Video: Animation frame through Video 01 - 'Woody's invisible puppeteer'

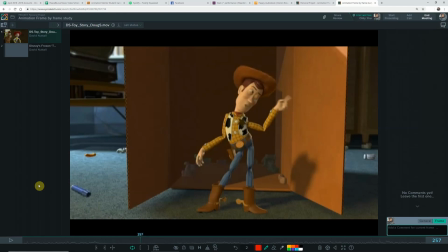[0:00]
I want to go through one of my favourite ever shots today, which is from Toy Story 2. You'll probably recognise it. I'm going to play through it first, and then I want to point out some of the stuff I've noticed from it, from my frame by framing.
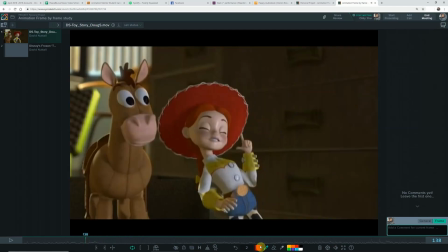[0:18]
So.
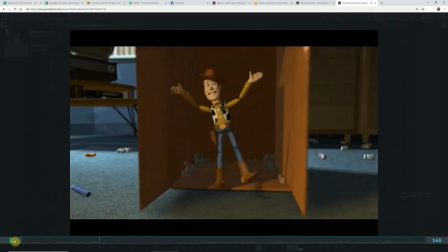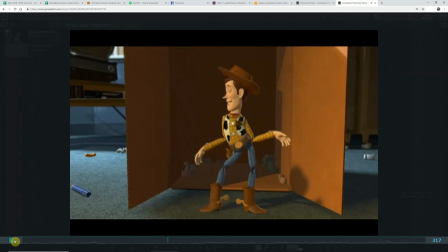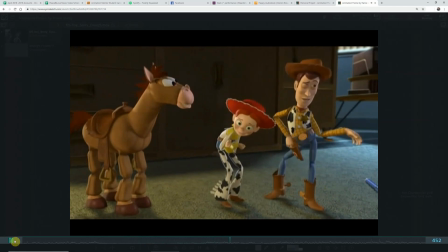[0:31] Say, little mister, you notice any trouble around these parts? Nary a bit.
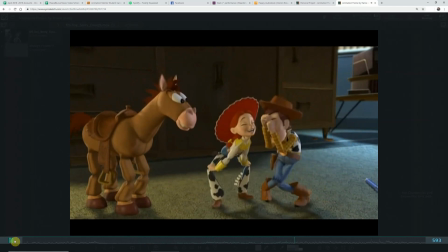[0:35] Not with Sheriff Woody around. Wait. I got it. This is great. Okay, the bandits got the critters tied up in the burning barn, and now for the best part.
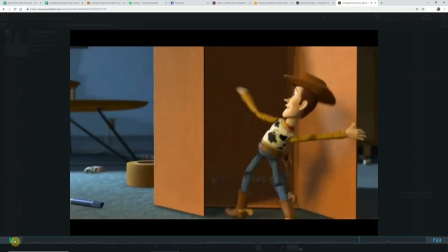[0:42] Help us! The barn's on fire! I've got your critters. No need to worry.
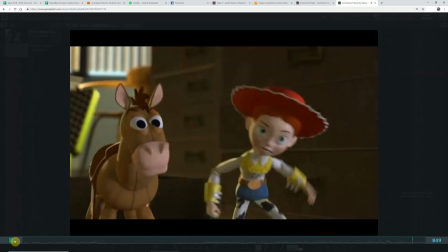[0:46] Woody saves the day again!
There you go.
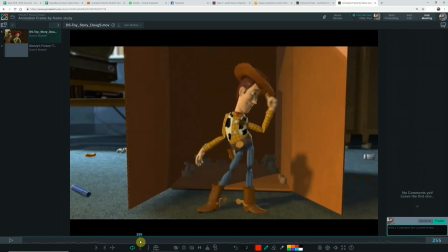[0:51]
So yeah, one of the, in my opinion, and I'm sure there's a lot of people who would agree, one of the great animated scenes of sort of modern animations. It's pretty awesome. So I just want to fill you in real quick while I'm doing this. I just finished Animation Mentor, and while I'm kind of finishing off my showreel,
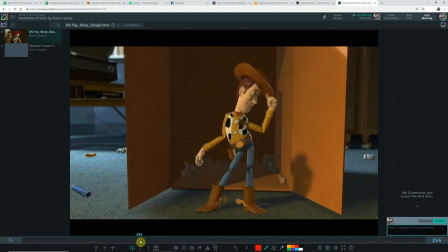[1:10]
I have set the challenge to myself to watch, hopefully, at least one clip, frame by frame, through one great clip of animation every day for the next month or so. The idea being I'm going to pick up lots of cool stuff,
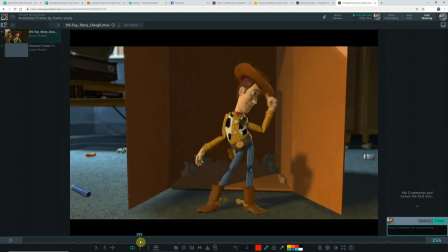[1:27]
and hopefully just my spacing and arcs and stuff will be kind of improved by osmosis just by watching some awesome animations. So I've done that with this clip today. I'm not going to go through the whole thing and show you what I've seen,
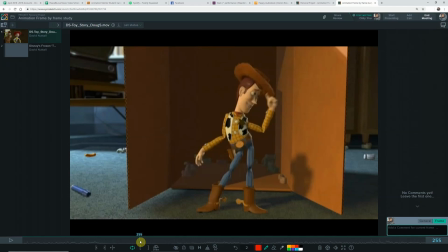[1:43]
but I do want to point out a couple of little things that are just super cool. So hopefully you'll enjoy it or learn something as well. And yeah, I shall show you what I've got.
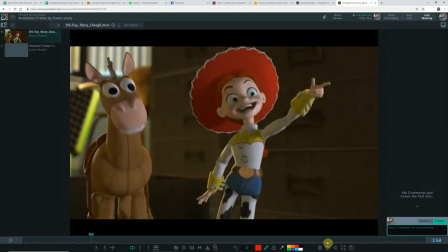[2:00]
Sorry, I'm going to turn off my phone so that doesn't ping. Alright, so I'm just going to focus on Woody really here.
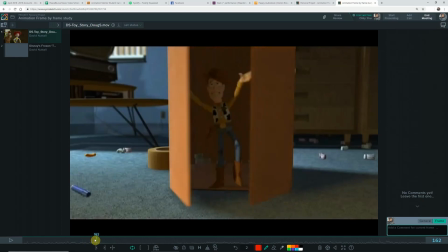[2:10]
The first thing that is just cool and
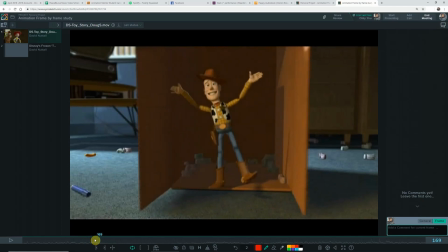[2:16]
it's good to be aware of is how, in this case, he opens the barn doors, and the animator Doug Sweetland really wanted us to see the face.
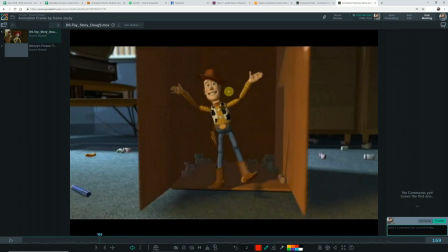[2:28]
That was like the important thing, this whole pose, but the face as well. So notice how it opens up,
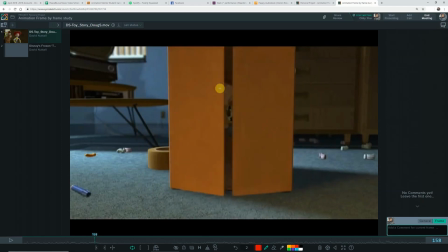[2:37]
and where my mouse is, so it starts in the face here.
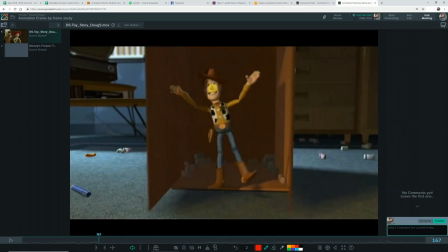[2:42]
1, 2, 3, 4, 5, 6, 7, 8, 9, 10, 11, 12, 13, 14, 15, 16, 17, 18.
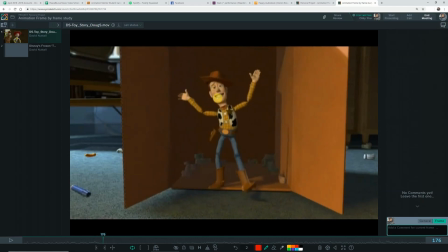[2:48]
It sort of starts to move there. 19. Sort of at least 19 frames, probably a couple more, where I didn't have to move my mouse at all, and the face is just right there, right in the center of the screen pretty much, and he just didn't move, and he's just been like that. This is the first thing we've got to
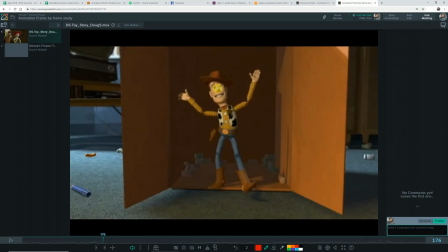[3:06]
see. We've got to see this cool pose, we've got to read that facial expression and set this emotion of the character up, which is this kind of like cocky play acting that he's doing.
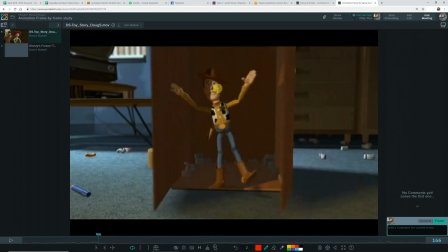[3:19]
So yeah, he just opens the door, and then it's like bang, I'm in my pose, and he just holds that for a bit.
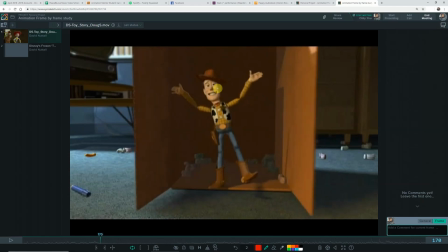[3:26]
He's got these little circular movements in the hands, but otherwise pretty much just locked in pose, and then it just starts to move over. It's just super cool. It's also helped by the fact the lighting, the face is super light, and that this bit's kind of dark behind, so really your eye is just drawn right here.
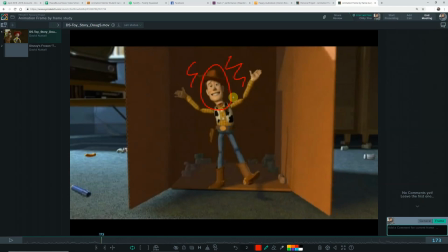[3:43]
So it's cool. So it's just a cool way to start it. But the main thing I wanted to sort of point out was how in this shot, with this character, Doug Sweetland has basically
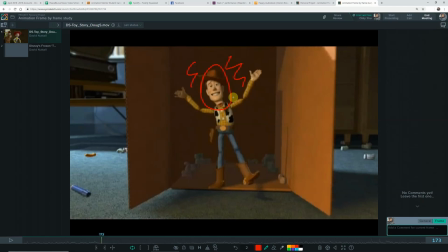[3:58]
broken so many rules in inverted commas of body mechanics, really.